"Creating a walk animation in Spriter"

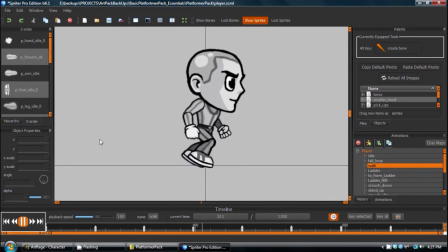[0:00]
Hi everyone, this is Mike at Brash Monkey, and in this video I'm going to show you how to create a walking animation similar to this one.
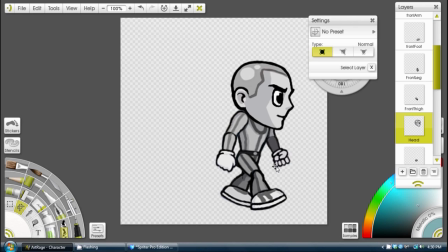[0:08]
And the first thing you're going to need to do is create the character itself in your graphic program of choice, and you have to create it in separate layers, each one being, as you can see here,
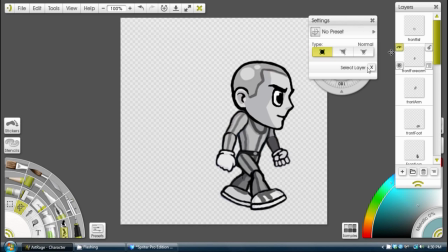[0:22]
a separate part of the body that's going to be moving, sort of anything that's going to have a separate joint, so to speak. So you can see we have the forearms separate from the upper arms, separate from the torso and head, and so forth.
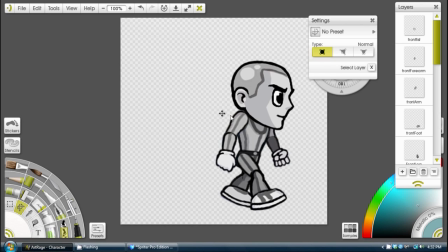[0:38]
And I should point out, while you're designing your character, it's very important to keep in mind how the character is going to be jointed, meaning how the limbs overlap, in which order, and making sure that the images are designed. For example, if I move this forearm here,
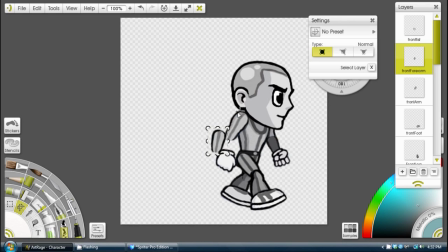[0:56]
you can see how the upper arm doesn't just stop dead exactly where the forearm begins. There's sort of an area that ends in a rounded tip for the two parts to overlap,
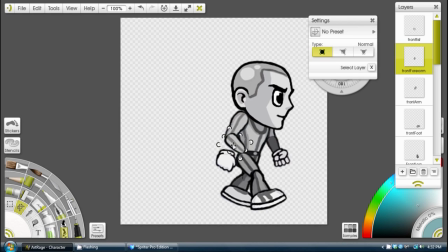[1:08]
so that later on in Spriter, no matter how you rotate them, you're still going to be able to have a nice looking joint where the two parts of the limb meet. And I always like to create the art I'll be using to animate the
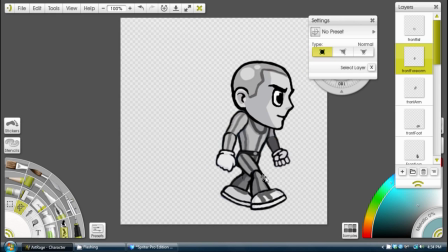[1:24]
characters and effects for games larger than I need for several reasons. The first reason being that when you're painting larger than the final size, you can work faster and a little sloppier, because when you reduce the image,
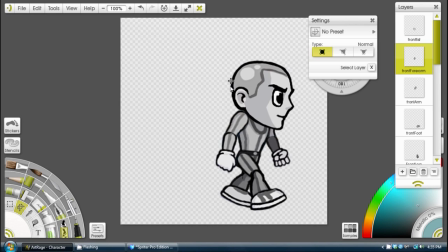[1:40]
like for example in this case I'm working perhaps 4 to 6 times the size that will eventually be needed for a video game, when you reduce it by 50% or a quarter, any of the slight imperfections that are made because you were working fairly quickly disappear.
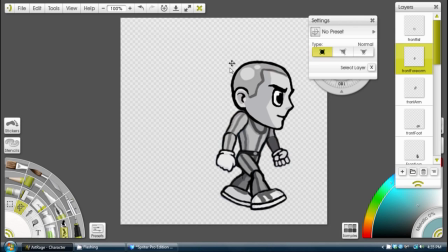[2:00]
And another reason is that once you get to this point where you're ready to export the separate body part images, depending on your animation style and what you want to do,
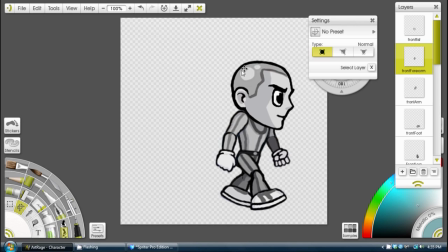[2:14]
it might be useful or necessary to rotate the individual body parts so that they're not on an angle, and I'll explain more about this shortly. And any kind of rotation is going to degrade the image a little bit.
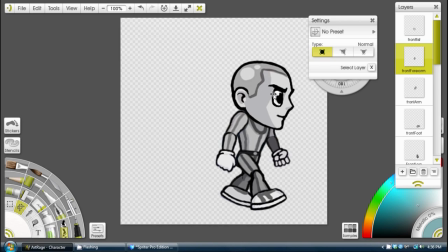[2:30]
So if you're working really large, that little bit of degradation won't matter, because you'll rotate it how you need it to be, and then reduce it, so your end result will continue to look very clean.
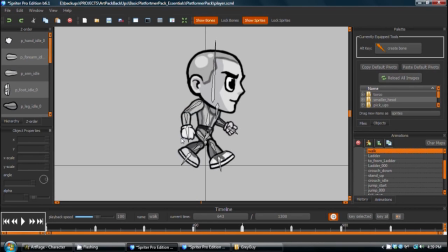[2:43]
And now to explain and sort of illustrate why I would be going through the extra trouble of
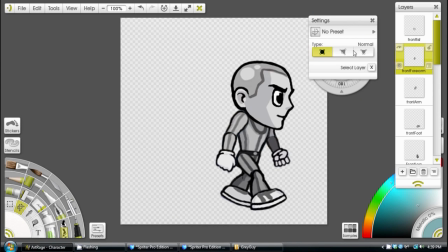[2:51]
rotating the body part images before I export them so that they're not on an angle.
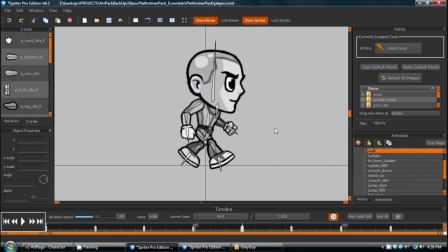[2:58]
Let's look at this character here from the basic platformer art pack, and let's say we were animating a punch animation instead of a walk. In a lot of animating styles, what you're going to want to do
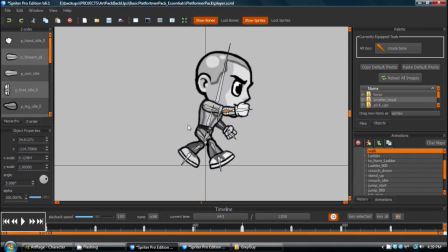[3:15]
is actually exaggerate the reach and therefore exaggerate the movement and the impact of a punch by actually, for a brief moment at the sort of apex of the most important keyframe, is actually stretch the limbs a little bit, as you can see what I did
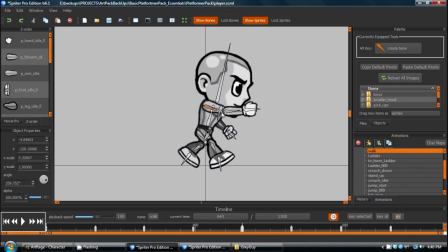[3:34]
there. Okay, and you can also use similar stretching methods to create a bit of an illusion of foreshortening, as though he's sort of making his forearm look a little farther away from his head,
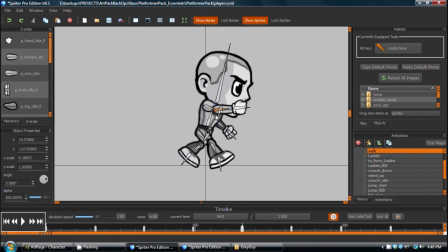[3:50]
because we've shrunk this upper arm to create the illusion that it's coming outward in perspective. So now that you understand this principle, I'm going to switch over to a blank Spriter project,
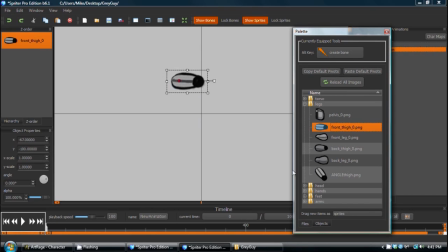[4:03]
and I'm going to show you 2 different versions of his thigh image.